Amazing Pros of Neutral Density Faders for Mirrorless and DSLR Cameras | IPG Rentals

Hi guys, this is Chris with IPGRittles.com and today we're going to talk about the importance of using ND filters and faders especially on DSLR or mirrorless cameras and especially outdoors. Let's check it out.
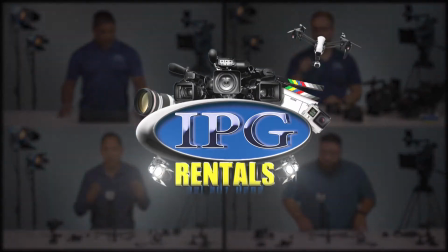So right now I want to do a little experiment here about ND filters and DSLR or mirrorless lenses outside. Right now I'm looking down the barrel of our FS7 and that has ND built into it and right now I think we're at 1 16th of an ND going on that camera so everything is nicely exposed. but right now I'm going to turn over to the a7s2 and you can see it's pretty
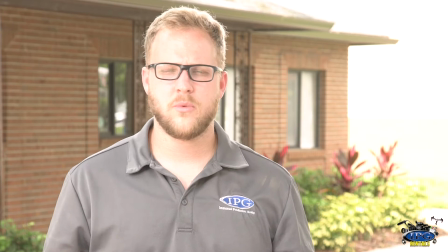blown out right now and the reason being we are open with the lens because we want to have the background gone as far as the depth of field
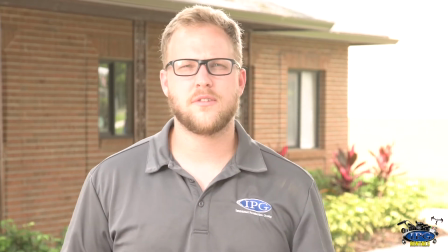but you can't do that if you don't have any kind of neutral density filter and those cameras mirrorless DSLR typically don't have any kind of
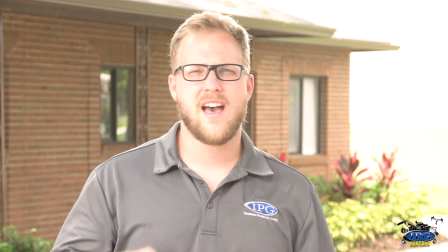switchable ND inside of it so what we can do is we actually have ND faders they're called and what it is is it's a piece to
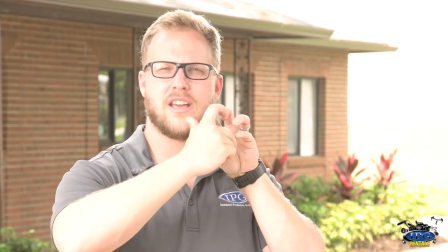glass and it has the neutral density filter on it and what you'll do is as you turn it it lets less light into the camera and this
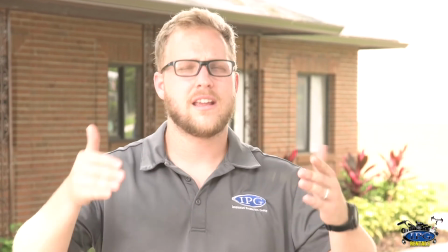is really twofold because again it cuts the light down but the second really great feature is
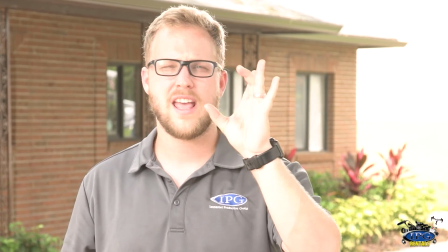it's pretty seamless as far as when you turn it and it's smooth it
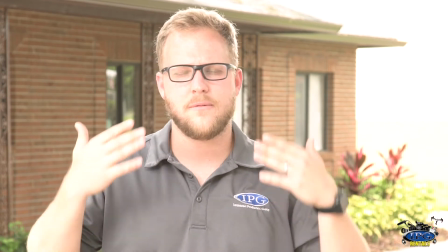doesn't make a huge visual mess when you're doing it because when you
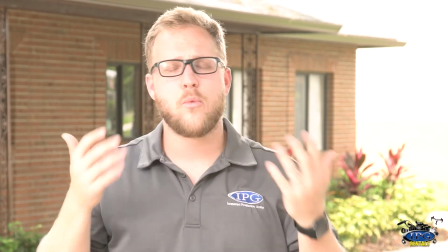cut down your aperture when you're shooting you can see there's
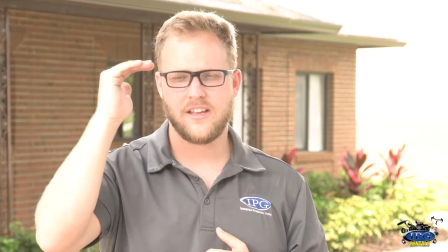a hard aperture stop click you can see it you can hear it. And it's pretty ugly to see.
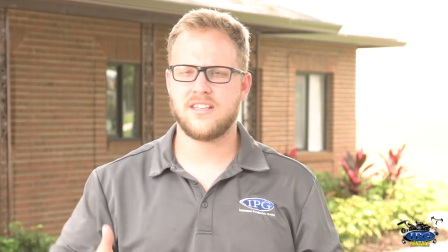And nine times out of ten, you know, no company's going to be happy seeing, you know, hard aperture changes during a shot.
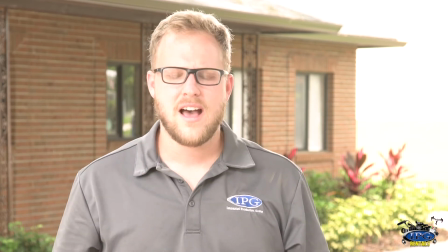But when you have that, and it slowly goes down, you know, it's much more acceptable. So Frankie, go ahead and do the honors.
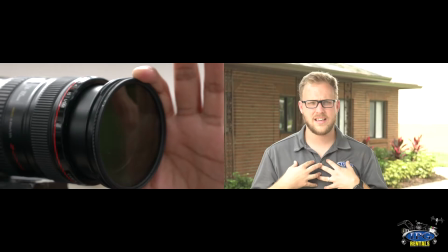We're going to have our camera out. Frankie, and he's going to slowly turn it until I get to a nice, clean, properly exposed look.
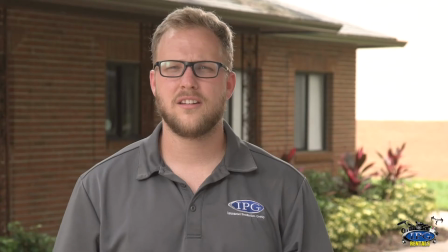So how's that looking, Frankie? Good? All right. So he says good. So right now without changing anything and he's pretty wide open on his camera as to wash out this background which is what we wanted it's a nicer look we
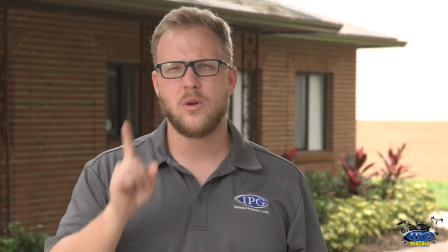have the nd filters a fader to do that now there's only one con to a fader if you go all the way down to
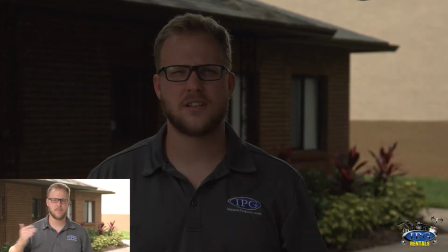where it gets super dark you'll start to see some lens distortion so when you get past a certain point you'll start to see that it starts
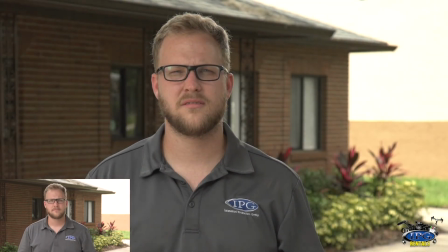to turn into a little bit of mush so you need to be very careful of that so just to recap we have an nd fader on there and to take down your exposure all you do is you rotate it in the direction and it slowly brings your light up or it slowly brings it down depending on which direction you need to go in so that about sums it up now at ipgrentals.com we're constantly adding new content online so you can see tips and tricks about the gear that we rent so please like us comment and subscribe and remember ipgrentals.com it's our gear it's your vision